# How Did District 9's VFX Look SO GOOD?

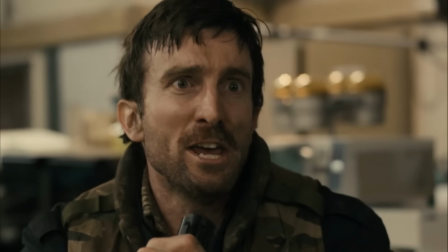(16:15)
So the closer something is to a human, the easier we can connect to it, which is pretty much why the Avatar aliens are just big blue cat humans.
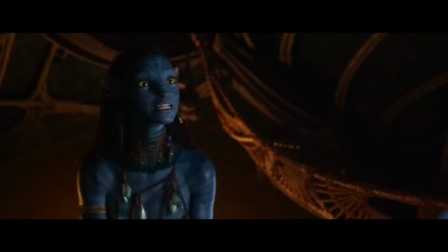(16:23)
Facially, they have the exact same features to us. Lips, eyes, eyebrows, the same bone structure.
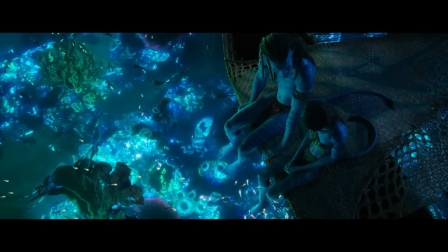(16:29)
The only thing that's really different is the nose, which humans emote with the least anyway. And these are all creative choices that make it so that we can immediately connect with them.
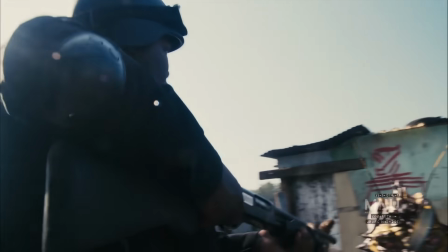(16:37)
But with District 9, this is actually kind of a problem with having very alien-looking aliens.
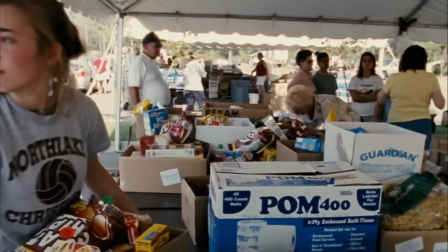(16:42)
Because, although, at the start of the movie, we're not supposed to like the prawns very much,
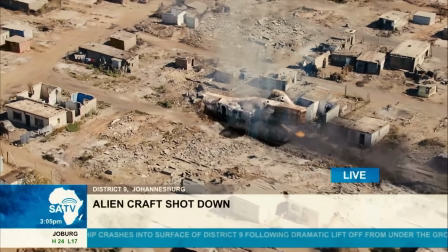(16:46)
across the course of the movie's runtime, we are actually supposed to start feeling very bad for the prawns.
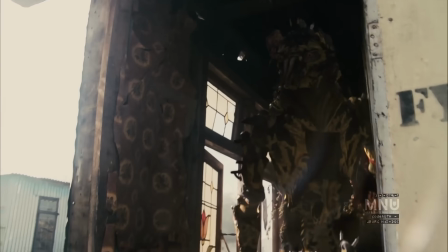(16:51)
I mean, look at them. They live in a dump. They're experimented on. It's just awful.
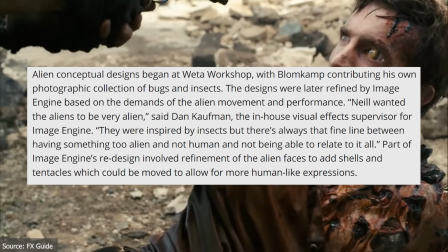(16:56)
But when they have this design that's really far away from a human, these very alien-looking aliens become harder and harder for us to identify with.
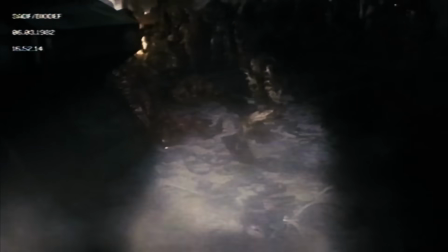(17:04)
So the alien-looking prawns also had to be designed in a way where we could still connect with them emotionally.
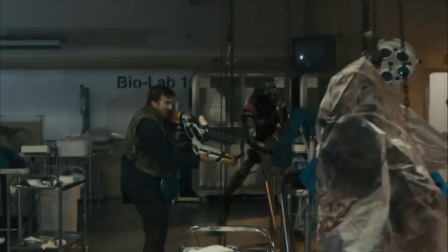(17:09)
We as humans had to be able to interpret the same emotions from this very alien creature that we could interpret from any other human,
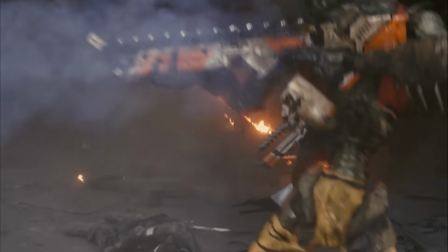(17:16)
whilst the alien creature still remained looking very very alien so this is a very fine
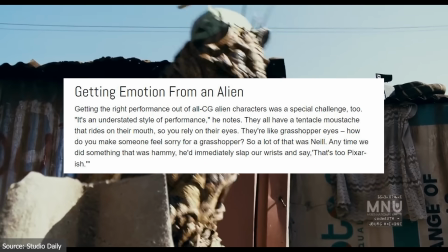(17:22)
line to walk between alien looking and human looking so to achieve this goal
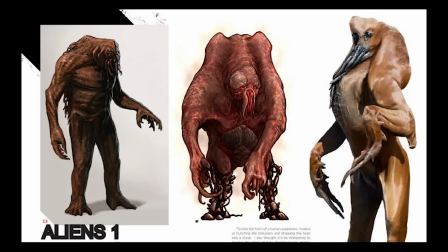(17:27)
the aliens went through a lot of different iterations as you can see on the screen now there were a lot of concepts for the look of the
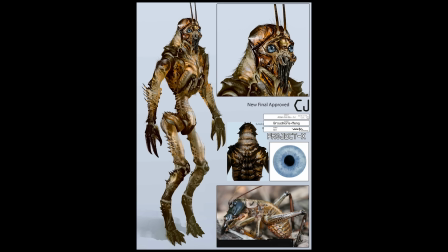(17:34)
prawns with some being much more alien than others and others being much more human than others and they slowly refined this down into the final design
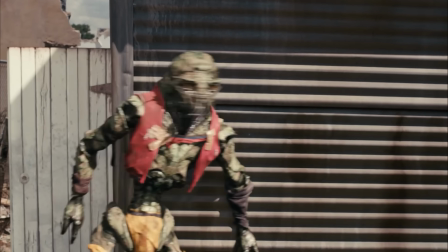(17:41)
which you see in the movie one which was actually based on something very distant from the human experience and one that we could never really feel fully connected to,
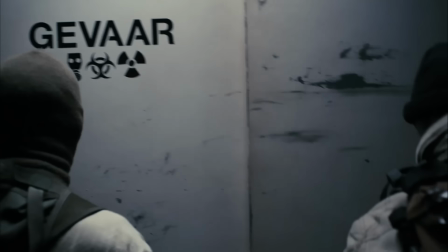(17:48)
and that was bugs, insects, and crustaceans. Then what they did was mould this creature to be able to emote in a way very similarly to a human.
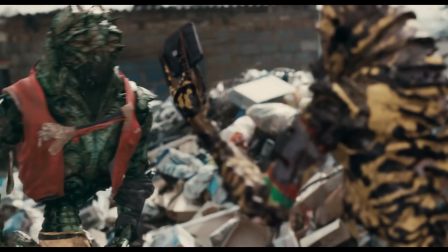(17:56)
You never really have any idea what its tentacles express, but you can perfectly read the emotions in their upper face.
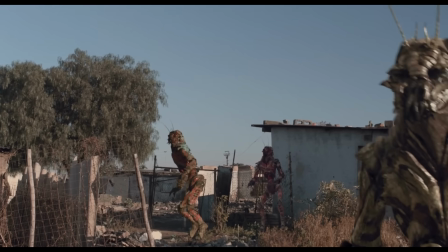(18:02)
And to do this, they gave them a hard shell face that would deform exactly like ours. They can frown, they can be shocked, they can squint, they can be inquisitive.
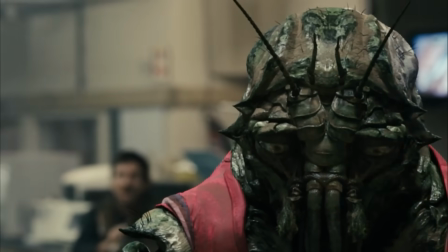(18:11)
And then to further enhance this they went down the pixar route and they gave them these big sad eyes these big sad windows to the soul which do a lot of the
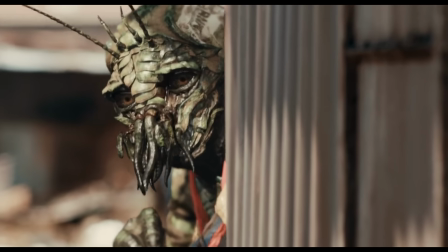(18:19)
emotional heavy lifting for the prawns and via these big big eyes you can detect sadness anger excitement hope joy and fear
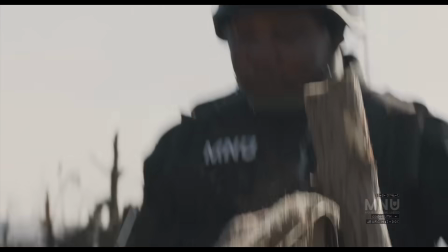(18:27)
and it's these emotions and they're very tragic imposed lives that really pull us in and this theme of first fearing
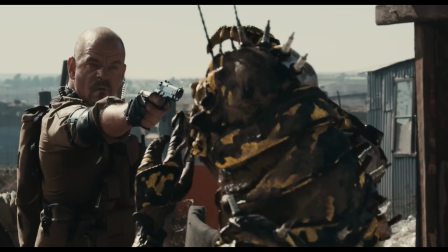(18:35)
the prawn and then slowly feeling more and more tragedy for the prawns is actually represented in all aspects the prawn's portrayal.
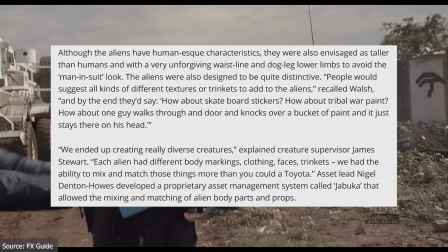(18:42)
To begin with this, they wanted each prawn to look different and began playing and having fun with their designs, adding things to make each prawn distinctive from the next.
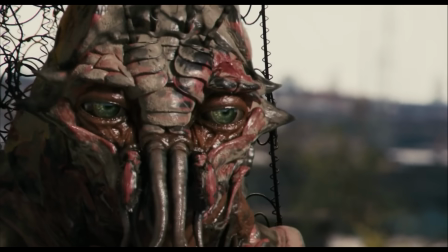(18:50)
So maybe they'd add things like spikes or different skin colour or different clothing,
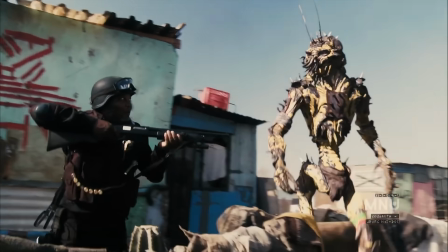(18:55)
before then moving on to more subtle details like war paint or skating stickers that were sort of stuck to their heads.
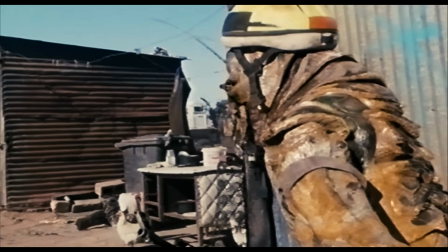(19:01)
But what they did with this was very clever because towards the start of the movie,
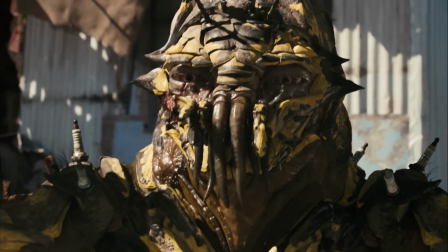(19:05)
where the prawns are seen more as a menace, they typically only have very aggressive features such as spikes,
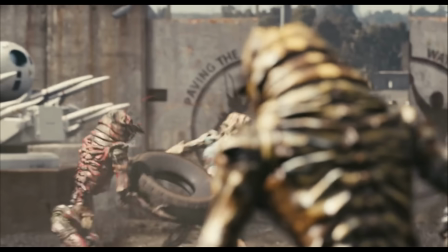(19:10)
or be coloured in like natural warning colours such as red, orange or yellow. And they'd also be adorned with war paint and be depicted doing more violent acts.
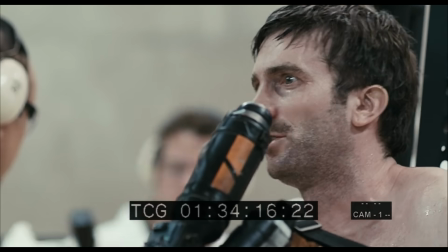(19:19)
But as the film progresses, we see a much softer side of the prawns.
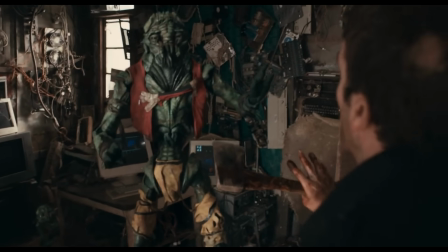(19:22)
They're often shown in much calmer colours, such as shades of green, and they'll have much smoother, less spiky appearances.
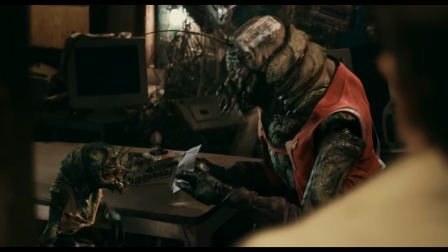(19:29)
Some wear human clothes and others have been forcibly branded with stickers and war paint, which they sort of don't have the higher cognitive brain function to take off.
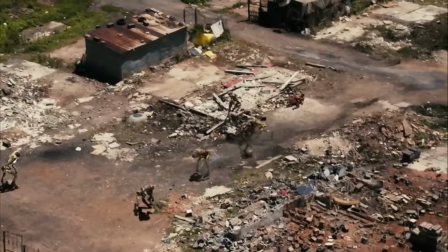(19:37)
And all of this paints a much more sympathetic portrayal of the prawn, and helps you get deeper and deeper into their struggles,
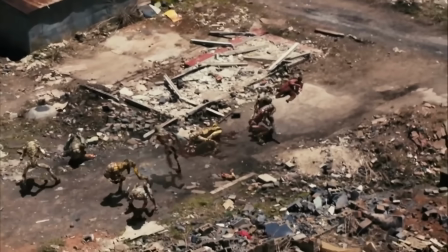(19:43)
whilst also peppering your emotions with guilt, because you pretty much regret how you initially felt towards them at the start of the movie.
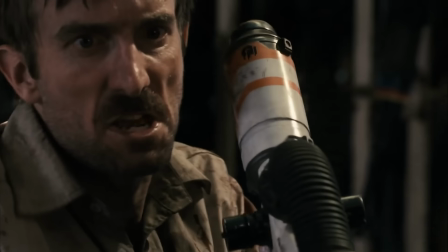(19:50)
And this is fantastic in itself,
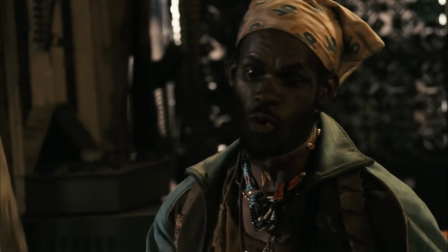(19:52)
but what I also really like about this is how it highlights the very simplistic ways that media can manipulate your emotions to feel a certain way.
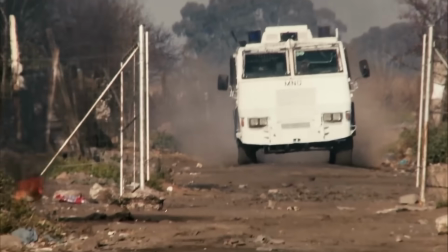(19:59)
The documentary very clearly wants it to feel a certain way about the prawns and arranges things in a way that guides your emotions more towards disliking and distrusting them.
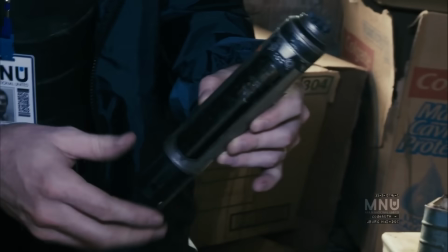(20:08)
And then as the film progresses and becomes less of a documentary and more of a cinematic experience, you begin to get a much more neutral portrayal.